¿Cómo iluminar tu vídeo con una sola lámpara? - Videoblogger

Hoy en VideoBlogger hablaremos acerca de los básicos de la iluminación.
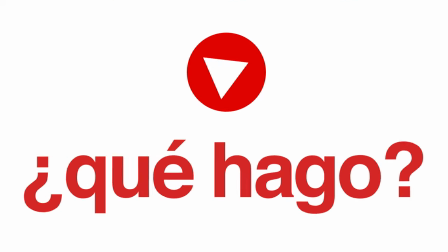Hola, ¿qué tal? ¿Cómo están? José Luis Abans de CineDigital.tv y bienvenidos a este nuevo programa de VideoBlogger. El día de hoy vamos a platicar acerca de algo sumamente importante, la iluminación. La luz es el alimento de nuestra cámara. Independientemente de la cámara que tengamos, si es una DSLR, si es una cámara compacta como la RX100 que estamos usando ahorita, o una cámara profesional, no importa. La luz es lo que hace que la imagen se vea bien. No importa cómo, no importa si es una cámara súper sensible o no sensible, siempre la luz les va a ayudar. Mucha gente tiene la mala idea o la mala concepción de que yo necesito una cámara que sea súper sensible en poca luz y así me ahorro la iluminación. Es el error más grave que puedan cometer. Es bien importante entender estos conceptos porque de una buena iluminación sale una buena imagen. Uno de los conceptos tradicionales de iluminación se llama la iluminación de tres puntos. ¿Cómo funciona esto? Básicamente es el setup que tenemos ahorita.
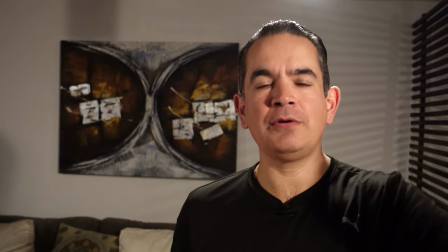Tenemos una luz principal que viene de un lado, en este caso está viniendo de este lado. Para nosotros es la luz principal o el key light se llama. tenemos una segunda
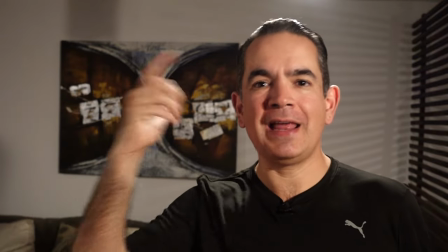luz que viene de este lado que sirve para rellenar las sombras generalmente
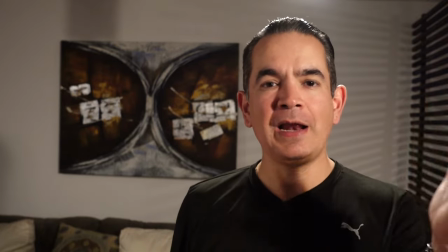se busca algo de contraste entre la luz principal y la luz de relleno y
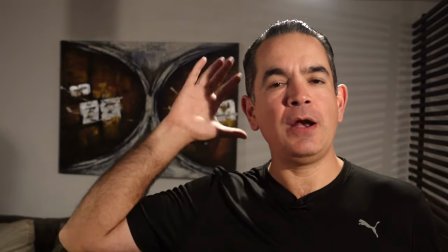tenemos una tercera lámpara que nos separa del fondo que es lo
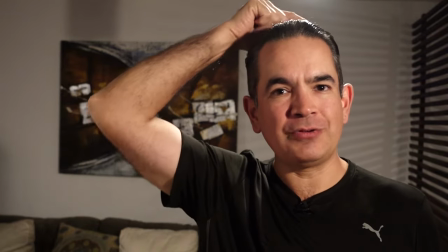que provoca este como halo que ustedes están viendo aquí que nos separa del fondo,
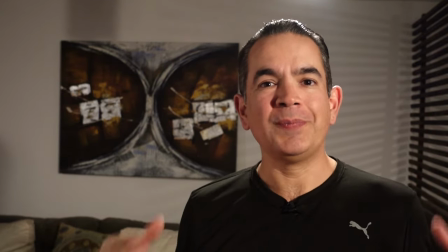nos da una sensación de tridimensionalidad en relación con nuestro fondo De forma ideal tendríamos que tener tres lámparas para poder hacer esto, sin embargo, ¿qué pasa si no las tenemos? Y es el escenario que estamos simulando en este momento. Ahorita estamos trabajando solamente con una lámpara, es una lámpara de 250 watts, se aloja en una lámpara casera que nos está funcionando como lámpara principal
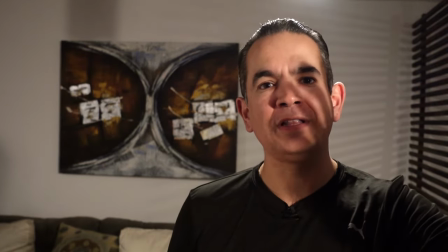o como key light y es la luz que me está iluminando de este lado. de hecho ahorita pueden ver ustedes la sombra que se genera en el momento en el que yo coloco mi mano porque esta lámpara es la que me está iluminando de forma primordial ahora, decía, solamente tengo una lámpara, ¿cómo la hago para iluminar o hacer una iluminación de tres puntos? en este caso estoy utilizando como relleno un pedazo de unicel es una placa de unicel grande que nosotros compramos en el Home Depot pero esto se puede sustituir por un pedazo de cartulina,
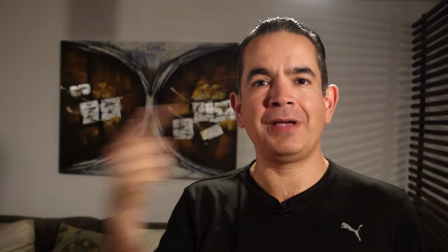un pedazo de cartón blanco algo que sirva para rebotar la luz que viene de ese lado entonces la luz principal viene de este lado,
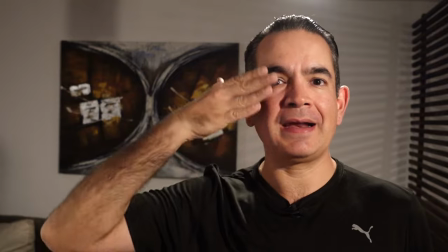rebota aquí y sirve para rellenar este lado entonces ahorita yo ya tengo prácticamente mi luz principal más una luz de relleno y cómo estoy
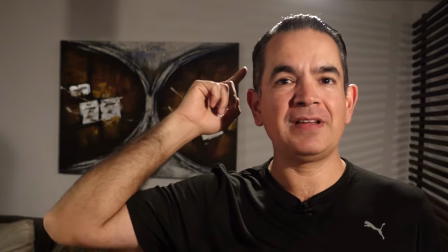haciendo con esta tercera luz básicamente lo que estoy utilizando es la luz del
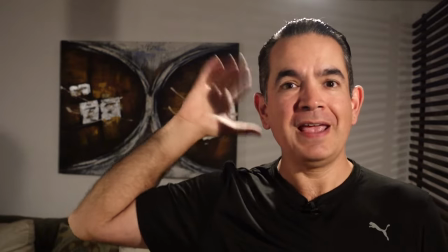foco que tengo aquí arriba entonces esa luz del foco yo estoy colocado de forma tal
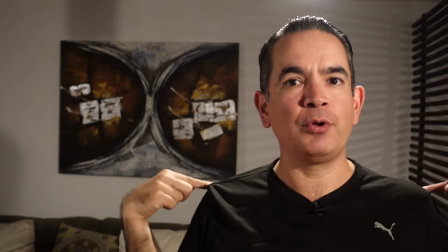que ese foco sea mi backlight que produzca este halo que produzca la separación entre el fondo y en este caso
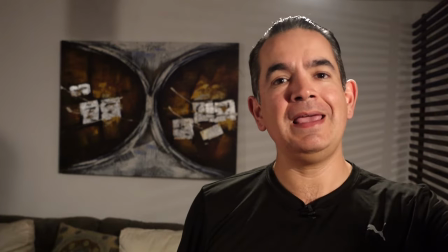yo estoy rellenando con este pedazo de unicel y estoy iluminando con esta lámpara de alógeno Entonces, con una sola lámpara básicamente estoy logrando este efecto de los tres puntos, estoy logrando separación del fondo,
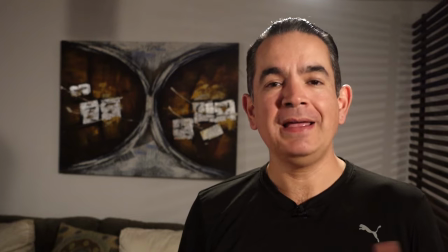estoy logrando rellenar las sombras y estoy teniendo una calidad de imagen apropiada y una calidad de imagen bastante buena utilizando solamente una lámpara. Con este truco, pruébenlo, créanme, les va a ayudar bastante. La luz va a hacer que la calidad de su imagen sea completamente diferente y mucho mejor que si trabajan simplemente con la cámara en manos sin ningún tipo de luz.